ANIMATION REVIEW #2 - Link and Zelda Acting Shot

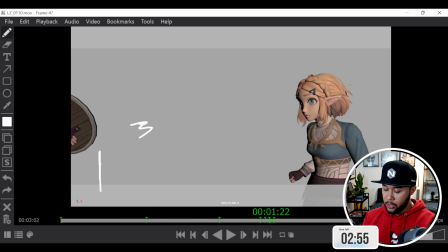So this is basically what you're looking for. So make sure that you see that exit, and it gives the audience a chance to keep up with the action instead of just something has happened and disappeared in a second.
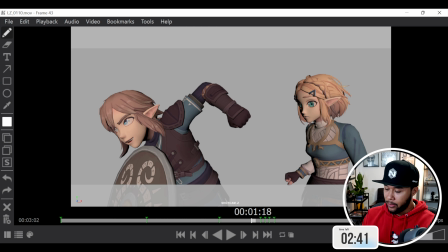So that's the first thing that you're missing. And then the second thing is all about the body and what's going on. We as an audience, myself, I am looking at his face all the time, more specifically at the eyes, while he's doing the action.
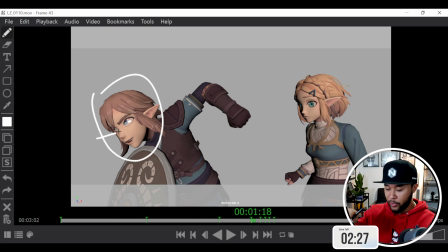However, because we have peripheral vision, we are looking at what's going on around the body, right? In this case, because you have such a strong pose right here of the hand, the audience is most definitely, because this is in the center of the screen, right, looking at that hand, right?
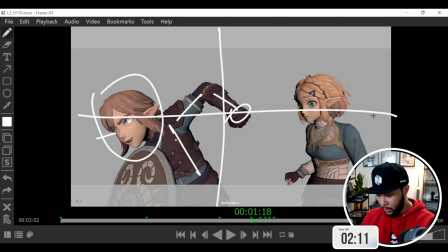It's very prominent, it's right in the middle of the screen, and it's in between the 2 characters.
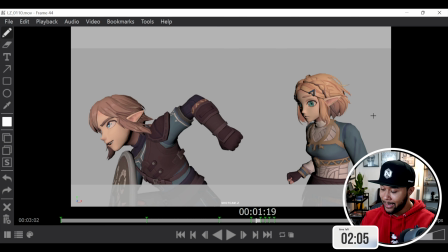So you can have a chance to basically get that hand to look better and flow better and get a better arc, right? So first of all, you kind of need to break it down. So basically this hand is slightly off here, right there, so it kind of follows through a little bit better.
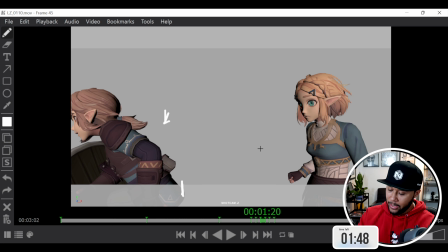But then most importantly, and most likely at this point you know what I'm saying, is that you need to basically get that hand to follow through all the way there. So it's almost like the body is already going that way, but the hand is still keeping up this way, and that way
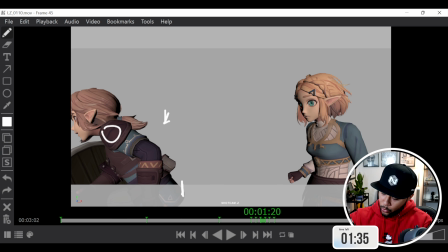gives you a chance to kind of like keep up with the action a little bit better. So the hand at this point will be something like this, right? And then at this point, something like that.
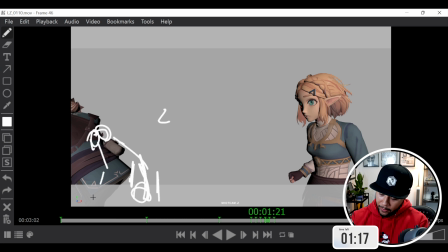and then basically it will start kind of like bending, and then at this point it will be off the screen.
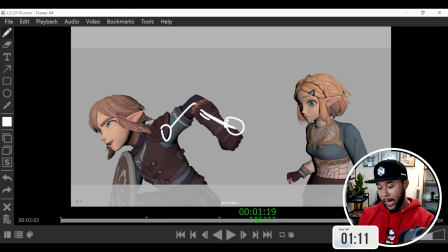So as you do that, you'll see that
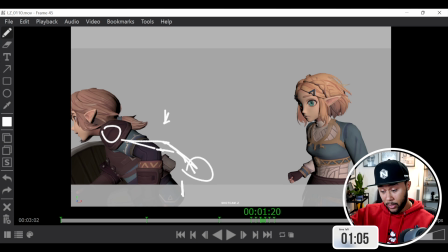follow through once again gives the audience a chance to kind of see the action going and just doesn't feel distracting. There's no pops, there's no big distances between poses. It just feels good, flows well, and satisfying, right?
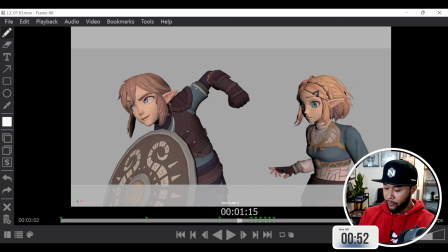Now, two last things, small things, but definitely very important. The shield, very heavy, right? Especially in contrast with its weight, right? And in the game of Zelda, you don't really feel that shield so much, sometimes, but not so much.
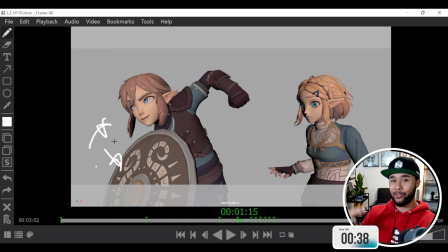But since this is a bespoke animation, you need to add extra detail to animation, right? It's not a game, it's a bespoke animation.
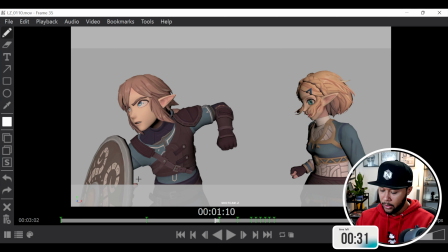So make sure that as he's moving around, right? For example, here, like he's actually displacing backwards and then going forwards.
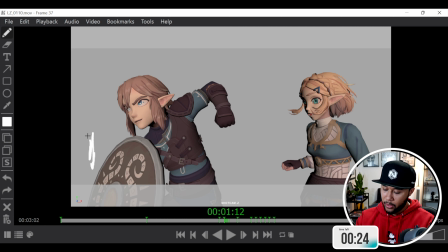Make sure that this shield is moving up and down as you are moving forwards and backwards. So it feels very much like he's repositioning backwards and then going forwards. And this motion, as he's doing it, will give you a sense of like heaviness, right?
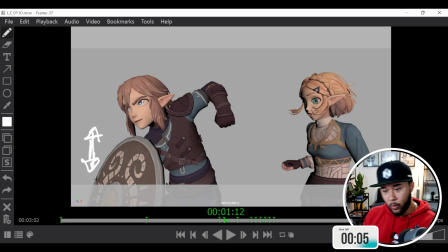So at the moment it feels very linear as he goes through. Make sure that whenever he moves backwards and forwards, he has that sense of weight, right? Remember that the sense of weight of the shield will actually move the body as well. Last but not least, this thing that you have in her hair looks really cool.
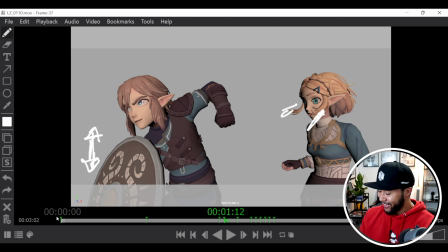I ran out of time. Oh no. Okay, I'll go on and tell you this. This thing that you're doing right now on the hair looks really cool. I think you should do it when Link moves off the screen,
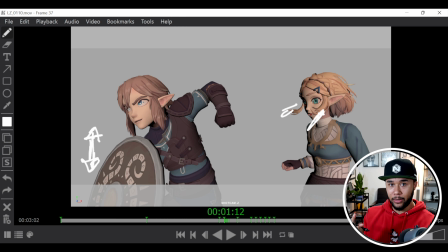because he moves so fast, and then she's gonna do a double take of what happened before she does the double take, and while she's still, will be awesome that as soon as Link leaves, the hair goes poof, and then she goes ha, and then leaves, right? Small detail, just a suggestion, but I think you will add a lot to animations. And that's it. That's all I had to actually tell you. Obviously, I would love to tell you much, much more, but it's only 10 minutes. But I think the animation is looking really cool. So Adam, keep it up. Awesome work. Good times. I hope this helps. And for everybody that actually wants to get their animations reviewed, as I mentioned, join my Discord, follow the instructions, and I hope to see more of your animations. Now, this is only like a little piece of what I do. I normally do animation workshops that are much, much longer.